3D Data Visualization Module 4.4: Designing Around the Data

This open bag of chips doesn't have a way to reseal it. It represents a dataset with a missing feature. Sometimes you can fill in missing pieces in a dataset with another dataset, but in this case, I can't fix the broken seal with another bag of chips. But I can come up with my own solution for fixing the hole, rolling it up and closing it with tape.
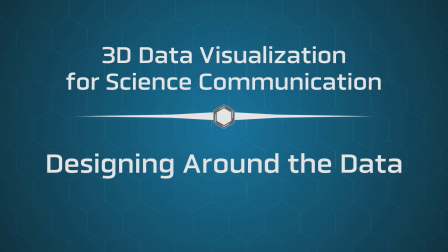If you can't solve your problem in a data-driven way, there are ways to solve it artistically. You may be able to augment your scientific visualization with scientific illustration.
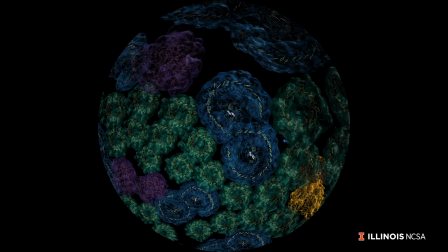Though for anything called a visualization, a good rule of thumb is that at least 80% of your content should be data-driven.
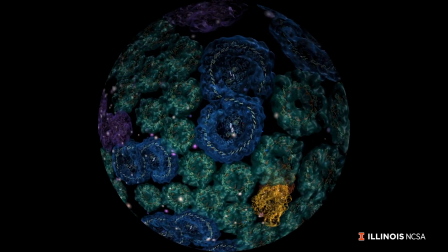Scientific illustration can come in handy if you have a missing gap in your data that can't be filled in with another dataset, or if you want to add context around your data.
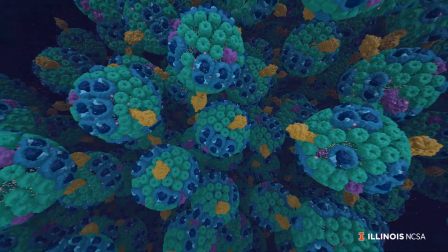These spherical objects are microscopic organelles called chromatophores. The chromatophore model is a scientific simulation.
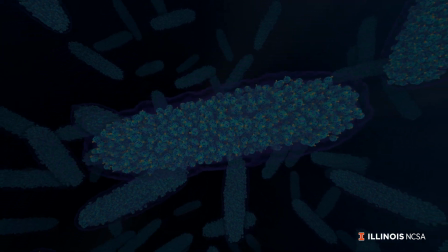In this video, you see many copies of the chromatophore model grouped together into a scientific illustration of purple bacteria.
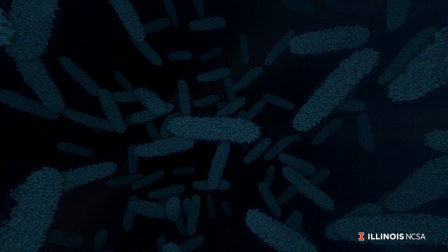The bacteria shape isn't a simulation, but was created by hand,
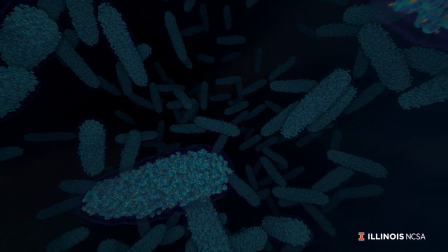under careful supervision of the science experts and based on real photographs, but not actually using data to drive the results.
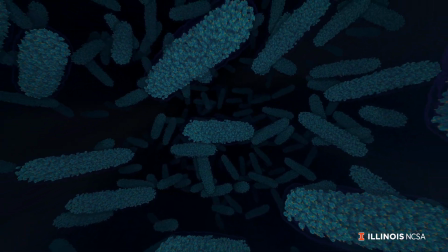This is an example of using scientific illustration to create a context for data visualization.
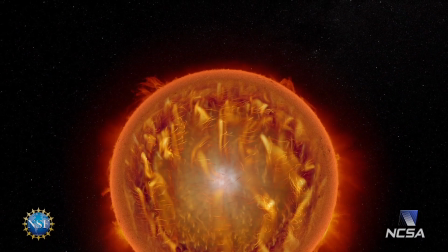This visualization of the inside of the sun aims to show the rolling convective waves just below the surface.
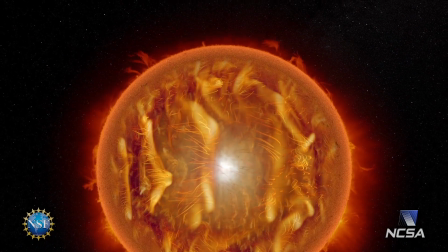The simulation that shows this only models the outer one-third of the sun's interior.
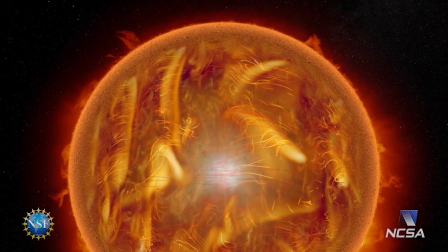Since we're using an analogy of X-ray vision to look inside the sun, audiences would expect to see a core at the center, and not just an empty shell.
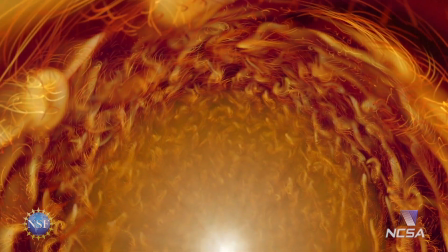We looked for a simulation but couldn't find one because it turns out that the sun's core is quite simple and can be modeled statistically.
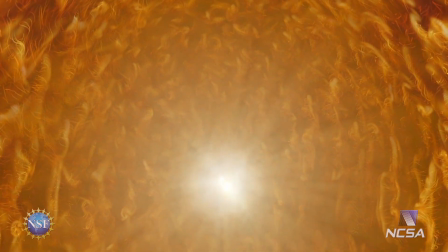So we made our own core, basing the density on a published scientific paper.
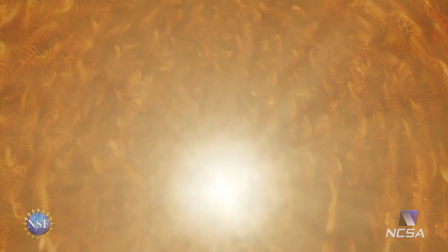It's generally a good idea when incorporating illustrative elements to guide your illustrations with data wherever possible, because even some data is better than pure imagination. These illustrations help with the narrative of the visualization by showing the viewer things that they would expect to see, because they do exist in the real world, but they aren't part of the simulation. Elements that enhance the audience experience but aren't of research interest to the scientist can be beneficial in a scientific visualization meant for the public. Another non-scientific enhancement is artificially increasing the resolution of a simulation.
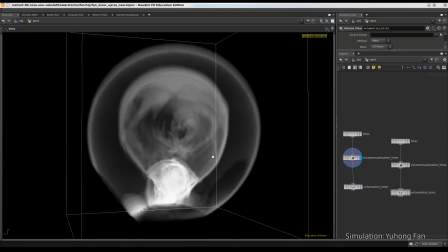Let's take a look at an example. Here is a low-resolution volume. We can take a look at a slice through the center of the volume to get a better look at the detail.
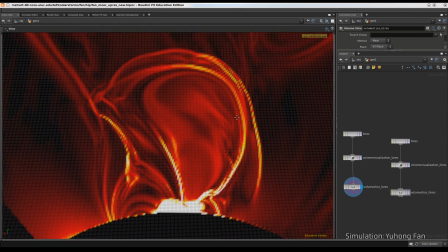You can actually see the little squares that make up the voxels of this volume. At this scale, the volume's voxels are much bigger than the screen's pixels, and they look blocky.
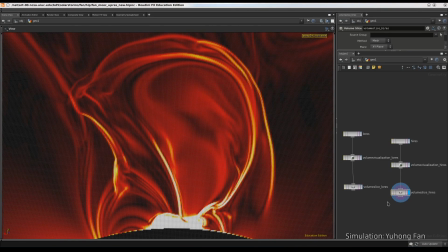What we can do to fix this is to sample the low-resolution volume into a higher-resolution volume and interpolate over the additional voxels. This makes the volume appear smoother. Generally, interpolation is a concept where you take some start and end values and use that information to figure out what happens in the middle. Temporal interpolation means interpolating over time. There's yet another type of interpolation, spatial interpolation, that interpolates over an area of space.
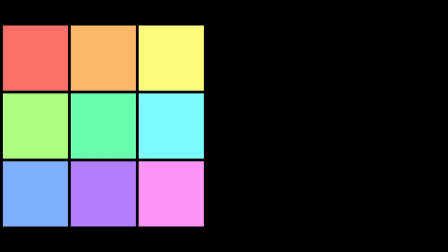Let's say this is our data set, where each colored box represents a different data value.
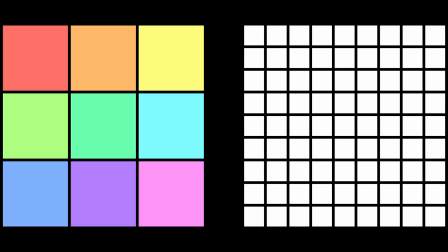We want to increase the resolution of our grid by turning it into a grid that looks like the one on the right. First, we copy over the original data values to their respective positions in the new grid, and then we interpolate the values in between. This only works to an extent. Interpolation isn't going to create any more data points, so you aren't going to see any additional features or more or better data. It's a useful trick for making an existing data set look a little nicer, but if you need a lot more resolution, you may be better off finding a different data set. We're talking about ways to make your visualization look better, but what if it's too perfect?